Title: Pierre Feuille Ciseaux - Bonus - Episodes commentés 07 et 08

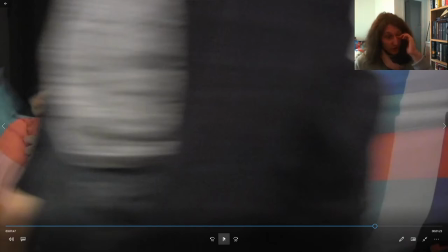32:56 mystère. Voilà. Si quand t'introduis un personnage comme il y a fait dans Roll20 dans une émission sur des jeux de rôle, à un moment donné il parle d'un son personnage, c'est un magicien et il a un canard au bout de son bâton,
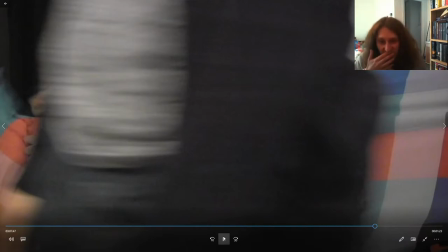33:10 genre pas un vrai canard mais un canard sculpté, tu vois, et tu te demandes pourquoi il est là, et c'est voilà, ça apporte du mystère. Mais si tu donnes tout de suite une explication, ben elle est où la magie? Voilà, donc dans l'idée il faut des éléments mystérieux qui n'ont pas forcément d'explication, parce que si t'expliques tout, il n'y a plus de
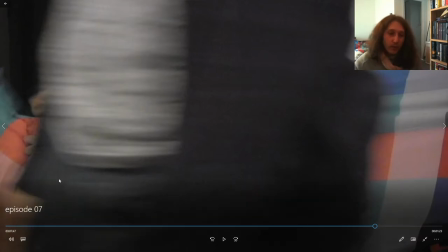33:25 magie. Et donc voilà, on ne sait pas pourquoi Stéphane a intégré le puits.
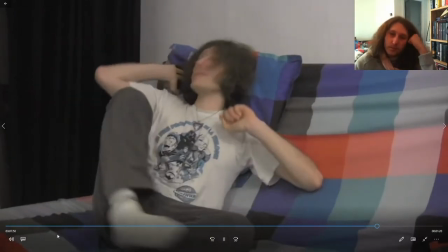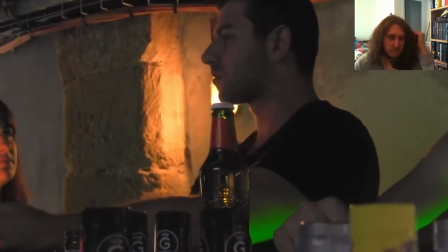33:36 Et là, il me dit, monsieur, votre lama peut pas rester.
On a vraiment tourné dans un bar, hein, pour l'anecdote.
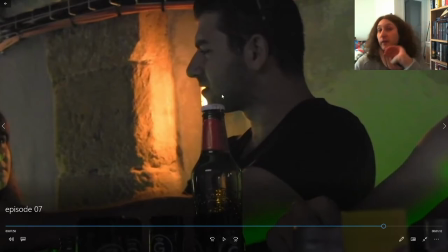33:42 J'avais demandé la permission, ils ont enlevé la musique le temps qu'on fasse notre truc, ce qui n'a servi à rien puisqu'il a fallu qu'on refasse entièrement la bande-son parce qu'il y avait trop de bruit. Mais c'était un vrai bar, pour le coup.
Il va devoir partir.
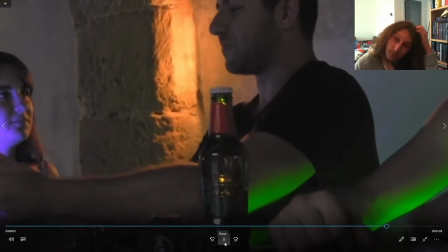33:55 Et là, je lui dis, on l'a main, monsieur, c'est ma grand-mère.
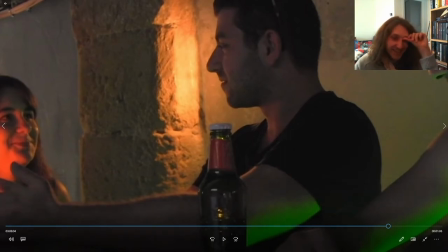34:00 Blague que j'ai inventée pour le coup, je la trouve marrante. Elle est marrante quand elle est coupée là, parce que tu vois pas dans quel contexte le début de la blague s'explique. Tu dis, mais c'est quoi le début de la blague? Elle marche que quand elle est prise au milieu, quoi.
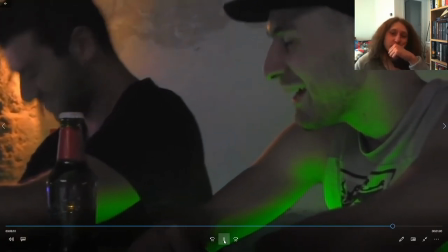34:16 Il a cru que c'était un lama à cause de son manteau de fourrure.
Des fois que vous avez pas reconnu, c'est la fille qui plus tard est l'embouling.
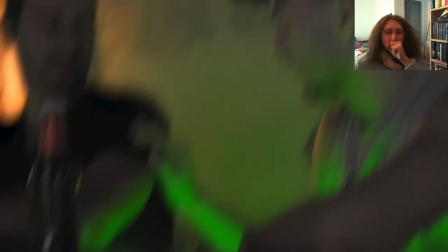34:23 Bonhomme. Tu veux voir un truc de malade? Ouais, vas-y.
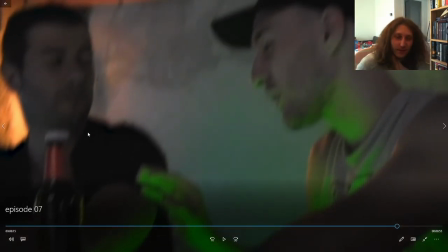34:29 Le côté flou, on peut se dire, ouais, c'est cool, hein, il s'est fait plaisir, ça fait genre il est bourré et tout ça. J'y ai pensé qu'après, parce qu'en fait, c'est au niveau du montage,
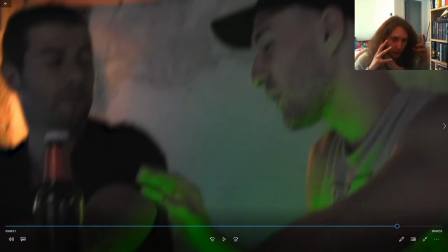34:39 je me suis rendu compte que j'avais un truc qui était pas bon du tout. Et je vais vous le montrer du doigt juste après.
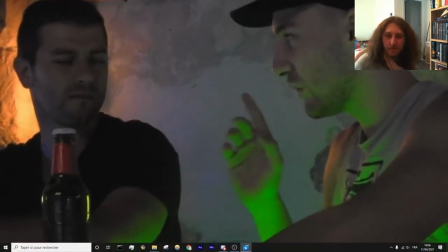34:46 Regarde attentivement.
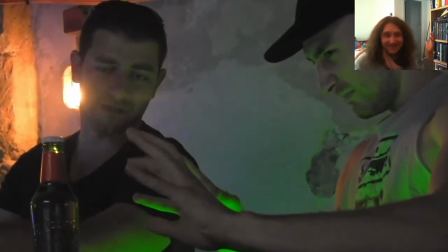34:52 Il se passe rien. Exactement. Qui
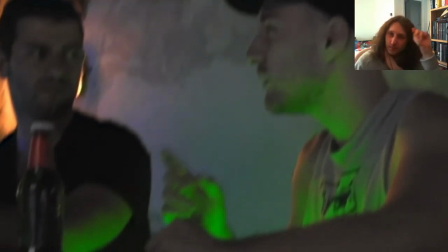34:58 Qui aurait cru qu'il était possible dans toute l'histoire de l'univers des pouvoirs possibles
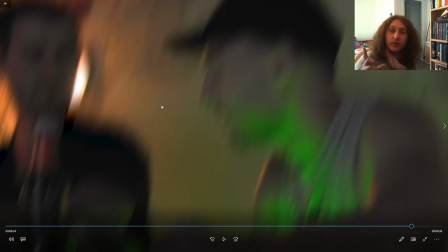35:07 de...
Là, en fait, je m'en suis rendu compte qu'au montage, parce que j'avais oublié au tournage qu'il fallait que je refasse.
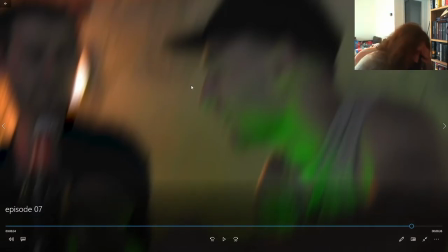35:12 Mais en fait, il fait « Ah, j'ai oublié mon texte ». Et là, je lui dis « C'est pas grave, reprends où t'en étais ».
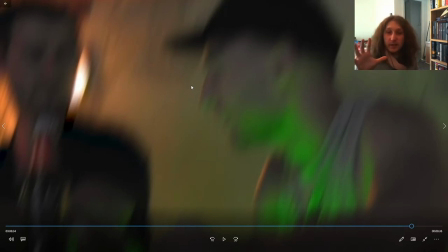35:17 Et du coup, là, il me regarde à ce moment-là. C'est pour ça que j'ai mis un flou, en fait. Parce que là, il va carrément me regarder.
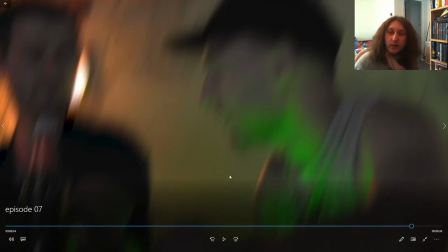35:24 Et quand on le sait, on le voit.
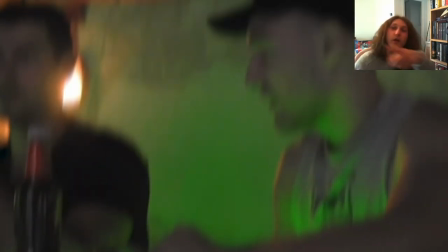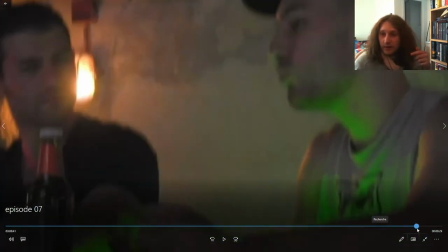35:32 Je dis, c'est pas grave, continue. Et là, on voit le regard. Ah merde, je l'ai passé.
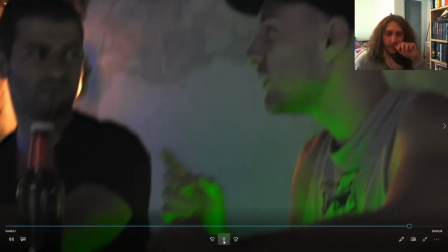35:38 Qui aurait cru qu'il était possible dans toute l'histoire de l'univers des pouvoirs possibles de...
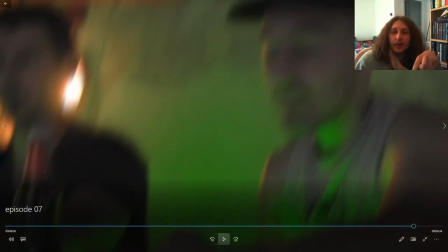35:45 Et là, je dis, c'est pas grave, continue. Hop, là, il me regarde. Voilà.
Eh bah, je peux pas.
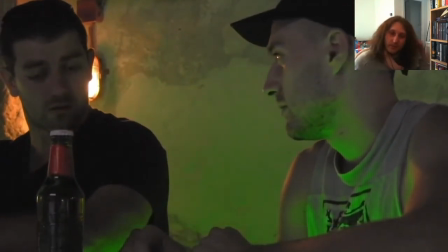35:52 Je me fais dominer par une bouteille. Et tu veux que je t'appelle un taxi pour pouvoir rentrer chez toi ?
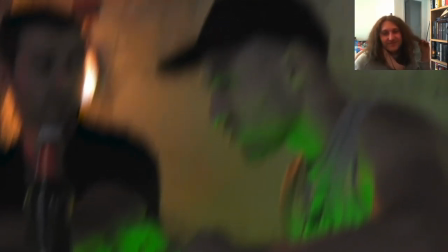36:01 Non, tu comprends pas.
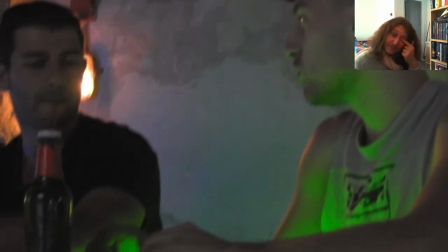36:03 J'essaie de te dire que je fais partie d'une organisation ultra secrète qui veut pas dominer le monde.
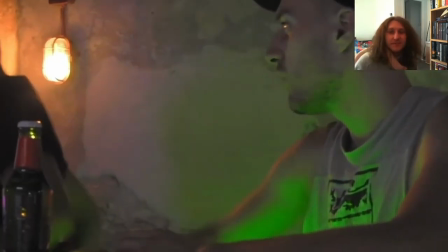36:12 Ok, ça marche. Je vais retrouver mes amis. Envoie-toi. Les amis, c'est fait pour ça.
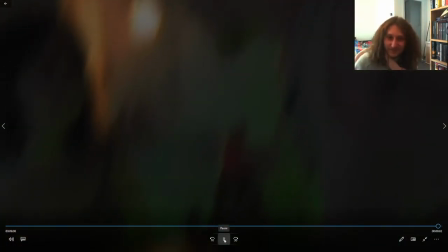36:19 Eh bonhomme, tu veux voir un truc de malade ?
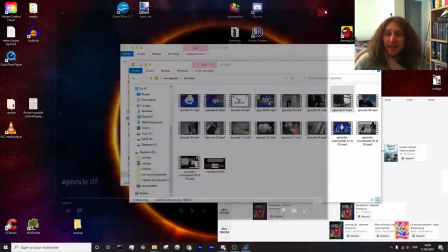36:24 Je trouvais ça très amusant le fait qu'il dise strictement la vérité mais qu'il ait aucune preuve et comme il est bourré, on a juste l'impression qu'il raconte n'importe comment quoi.
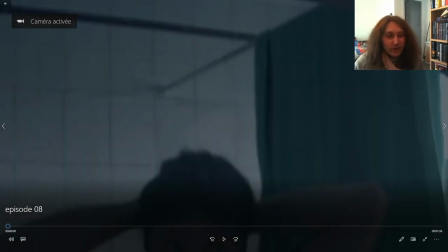36:33 Alors ça, c'est un des derniers trucs que j'ai filmé, si c'est pas le dernier. Non, c'est pas le dernier, mais c'est un des derniers trucs. Et donc j'avais pris 30 kilos entre ce moment et le moment où j'ai tourné dans le film. Il s'est écoulé des années. Et en plus, j'ai fait ça en plein jour alors que c'est censé être genre de nuit quoi. Mais bon. J'avais tourné la scène à l'origine, mais finalement j'étais pas convaincu par.
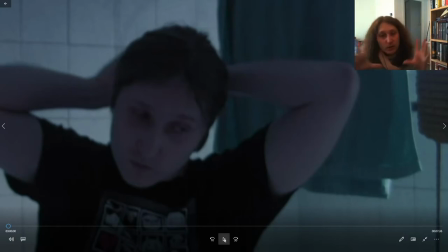36:53 Enfin, j'avais tourné la scène à l'époque de ce que je voulais, mais j'étais pas convaincu finalement, donc je l'ai retourné. Et ça donne ça que j'ai retourné les années après.
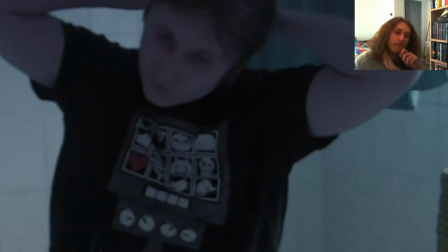37:00 Quoi.
Come on down to the dawn of the world.